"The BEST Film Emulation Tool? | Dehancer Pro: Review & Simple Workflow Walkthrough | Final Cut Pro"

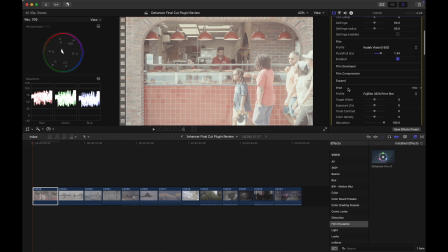5:09 So the reason why I jumped from film to print is because what you're gonna do is you want to make sure that the color is what you want and your contrast is all set before you do any minor adjustment.
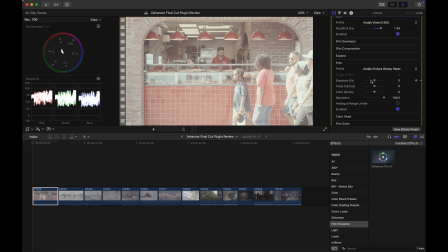5:25 So for example, if you choose Kodak Endura glossy paper, you'll notice that the contrast is being increased.
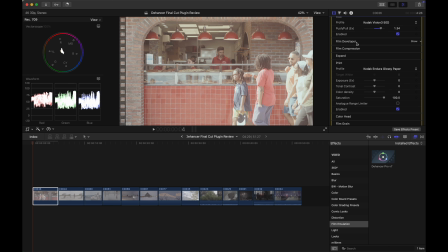5:32 So if you already done the film developer process, so for example, if you already done the contrast setting in here, like here you already done the contrast, and then you go to print section and choose the glossy paper,
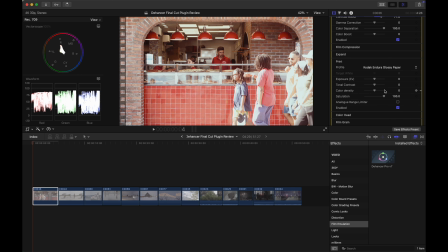5:51 you will notice that it's a little overdone in contrast. So for the better grading processes, I recommend you guys to just go straight into print profile and select your favorite print finishes.
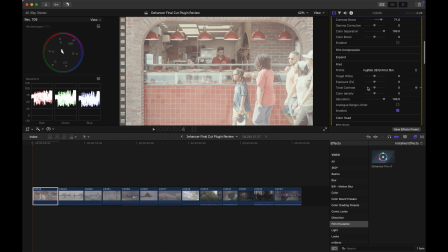6:08 So for example, I'm gonna go with Fujifilm 3513 to make sure the other factors doesn't affect your contrast anymore. And then we're gonna go back to film developer sections and see how it goes with the contrast. So let's go back to film developer then,
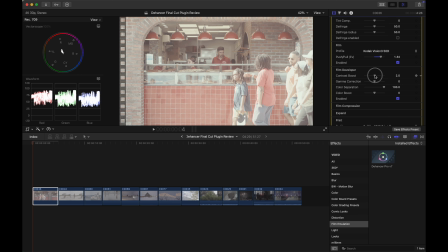6:26 and then we're gonna enable it and try to make it look more contrasty.
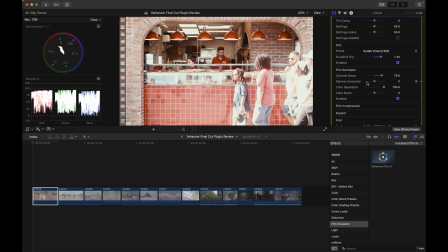6:37 Right here, so you will notice that this clip is a little bit overexposed. If you want to adjust the exposure, you can always change it in the input section.
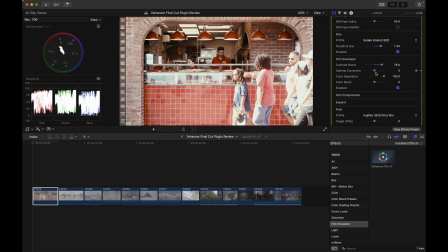6:51 And then, so the film developer, again, the gamma correction always adjusts the focus of your contrast.
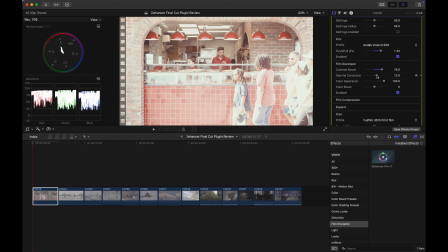6:58 So if you want to make the overall gamma lands on the brighter part, you can pull it to the right,
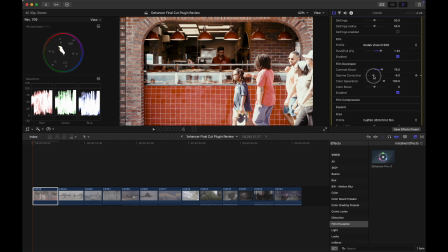7:05 or you can make it lands more on the darker area, you can just pull it to the left. I will make it looks
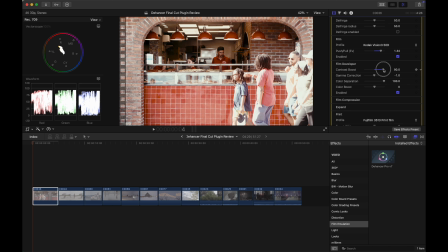7:14 darker a little bit and increase the contrast a little bit. And I will usually use the color boost to increase my overall saturation without really crushing every color.
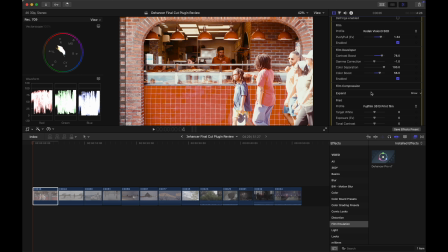7:33 And right that. And you can see it already did something to emulate the overall film color that looks very filmic.
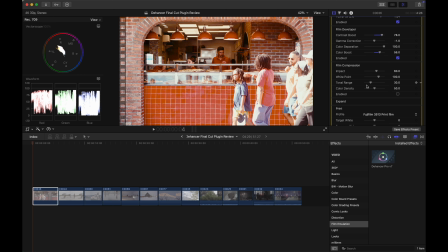7:46 So all I just did were choose the film and the print finish. So I didn't really do anything, but it just turns out pretty good looking. So next, let's jump into film compression. I always like to enable this setting because it always brings you that organic look in film.
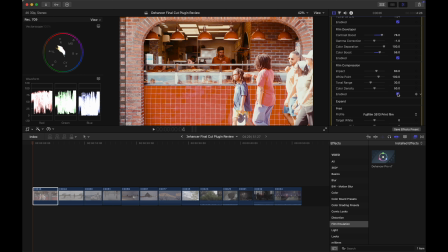8:03 It pulls back the highlight in your image and make the overall image looks organic. Look at that. And then I'll go to expand if I want to
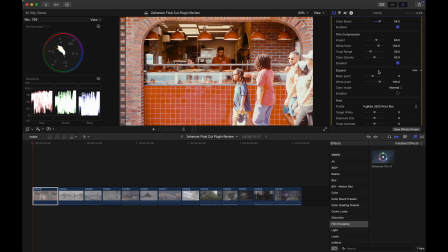8:16 adjust the black point or the white point in this image. And right now I feel pretty good about this, so I don't want to do that. I kind of feel I want to increase the tonal contrast for the finish, so let's do that here.
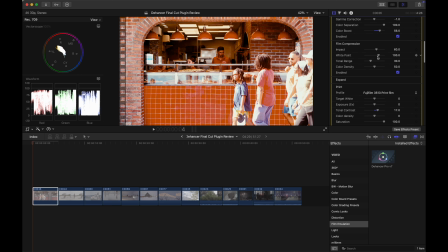8:37 And we're gonna pull up the gamma a little bit.
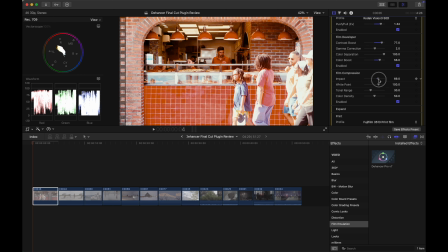8:53 Let's make some minor adjustment. After that, let's go ahead and check out the color hat. So I'll try my best to explain what this does. So the first three tabs, it's similar to the color separation if you're familiar with.
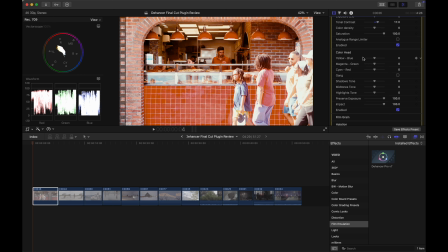9:12 DaVinci Resolve is like the color different, it separates the color and you can adjust each of them separately.
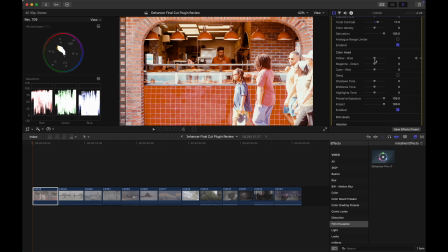9:18 However, I don't think the color separation here does a really good job in really manipulating every color because it doesn't work as intuitively as the tools in DaVinci Resolve or other plugins.
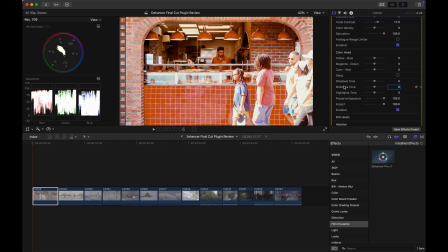9:31 But I think it's way more intuitive for the shadow tone, midtones, and highlight tone because it's very, easy to use, and it separates really well. So for like if you want to make your shadow warmer, you see it's working really well to the image, and
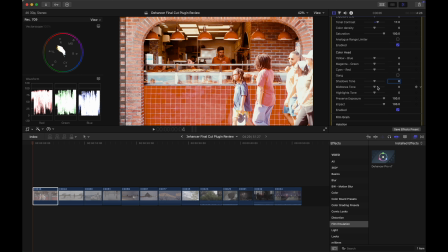9:50 I don't really want to change any of that because I think it looks pretty good already. So after all these settings I've already done, we're gonna jump into these tabs right here. And I think this is where Dehancer gets really interesting because it doesn't really emulate the color of the film.
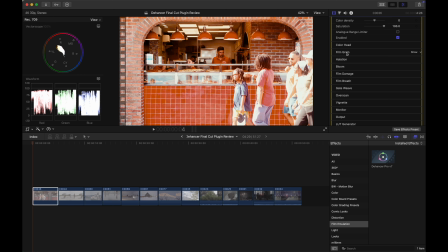10:05 It actually gives you that characteristics of the film. So first of all, let's talk about the film grain. So film grain basically gives you that that film texture, the grainy look of actual film.
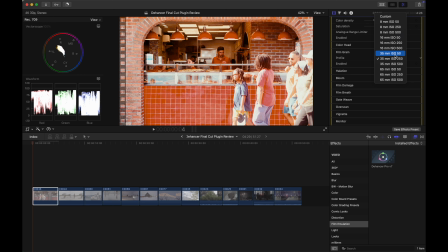10:17 So I usually go with 35 millimeters ISO 50 because it gives you that grainy texture but not too harsh. And next, I will usually go to bloom, and I usually go with 35 or 65 to give you that subtle diffusion for the overlook image.
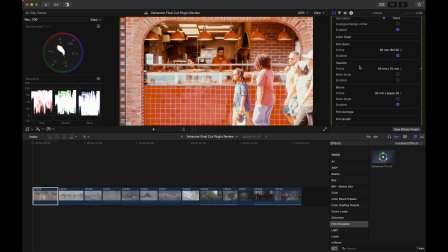10:37 And for the halation, I don't recommend you to use it on every clip because I think it only applies perfectly when you're shooting low light or when you're shooting night scenes.
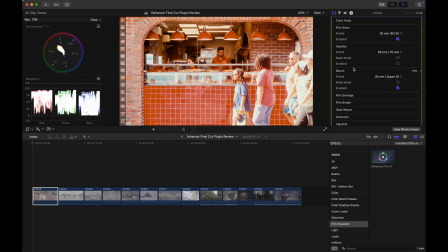10:49 So for this clip, I'll just leave it disabled because I don't want that harsh halation to show on these peoples in front of my subject. So I'm just leave it right there. And now let's go to film damage. This is the place where you can add the scratches and dust to your clip.
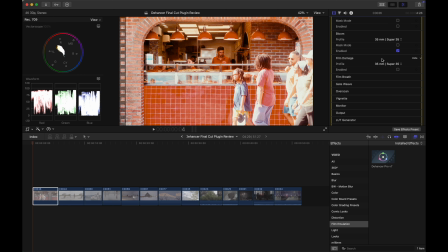11:05 I really like this setting because I think it adds that extra flavor to your clip when you're watching it, especially when I enable it. You can already see that there's the little scratches.
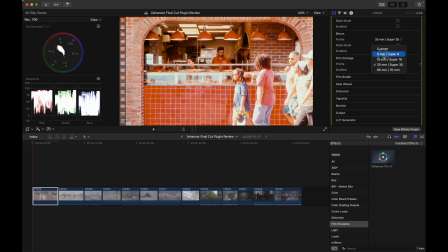11:21 It may not be obvious in 35. I'm gonna put it in 8mm for you to see. It may not look very obvious from this video, but if you look closely,
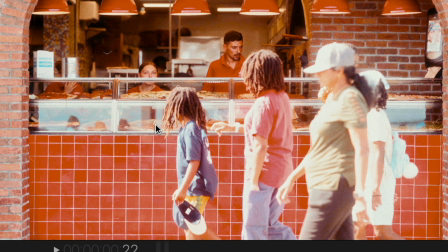11:32 you can see that scratches like here and here can add that little,
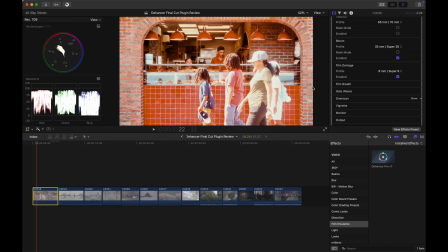11:38 extra filmic look to your image. Next, the film breath. Film breath often gives you that shaky feeling when you're looking at a video projected by a projector. So it emulates that feeling, but I personally don't really like it, so I would just leave it disabled as well.
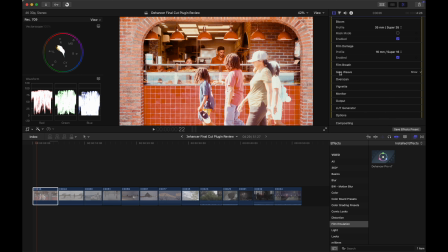11:56 Gate weave is kind of like a camera movement when you're shooting film. I think it does a pretty similar thing to the film breath, and I'm not really into extra camera movement, so I just leave these two settings disabled.
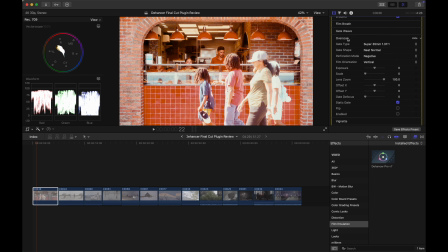12:11 And next, let's go to overscan. So overscan is just like, it's exactly the same as what I explained in the Lightroom tutorial.
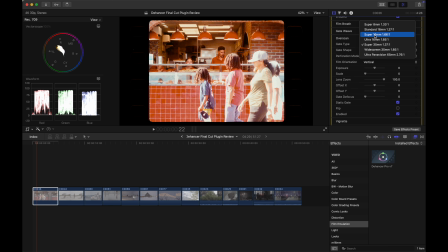12:19 So it just adds that little frame to your clip, and you can always choose Super 16 or widescreen. One thing I like about this is I often like to scale it up to make it look like a more natural border, just like this.
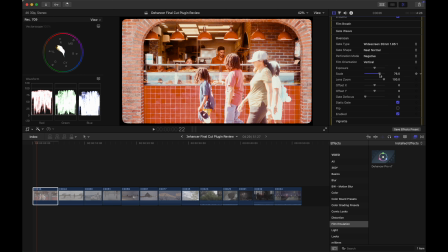12:34 So it adds a little wavy border to your image, but not taking up too much space in your clip. So I really like to set it this way so that the clip will look more interesting.
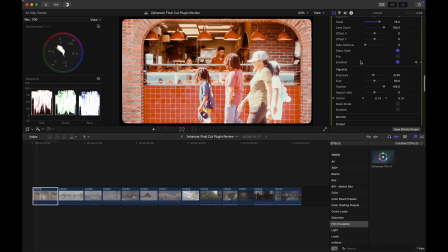12:50 And besides that, I like to add slight vignette to my clip. There's really nothing special about this setting, but I just like to use vignette to emphasize my subject and darken all the color around the subject so that it looks more,
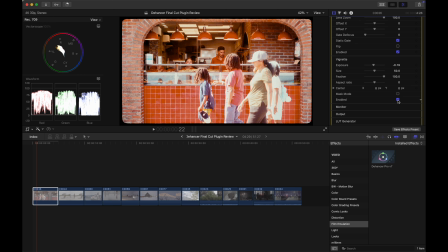13:08 more contrasty and makes the subject more popped out. So that's just my habits of using vignette. You don't have to do this because it doesn't really have that much impact compared to other settings.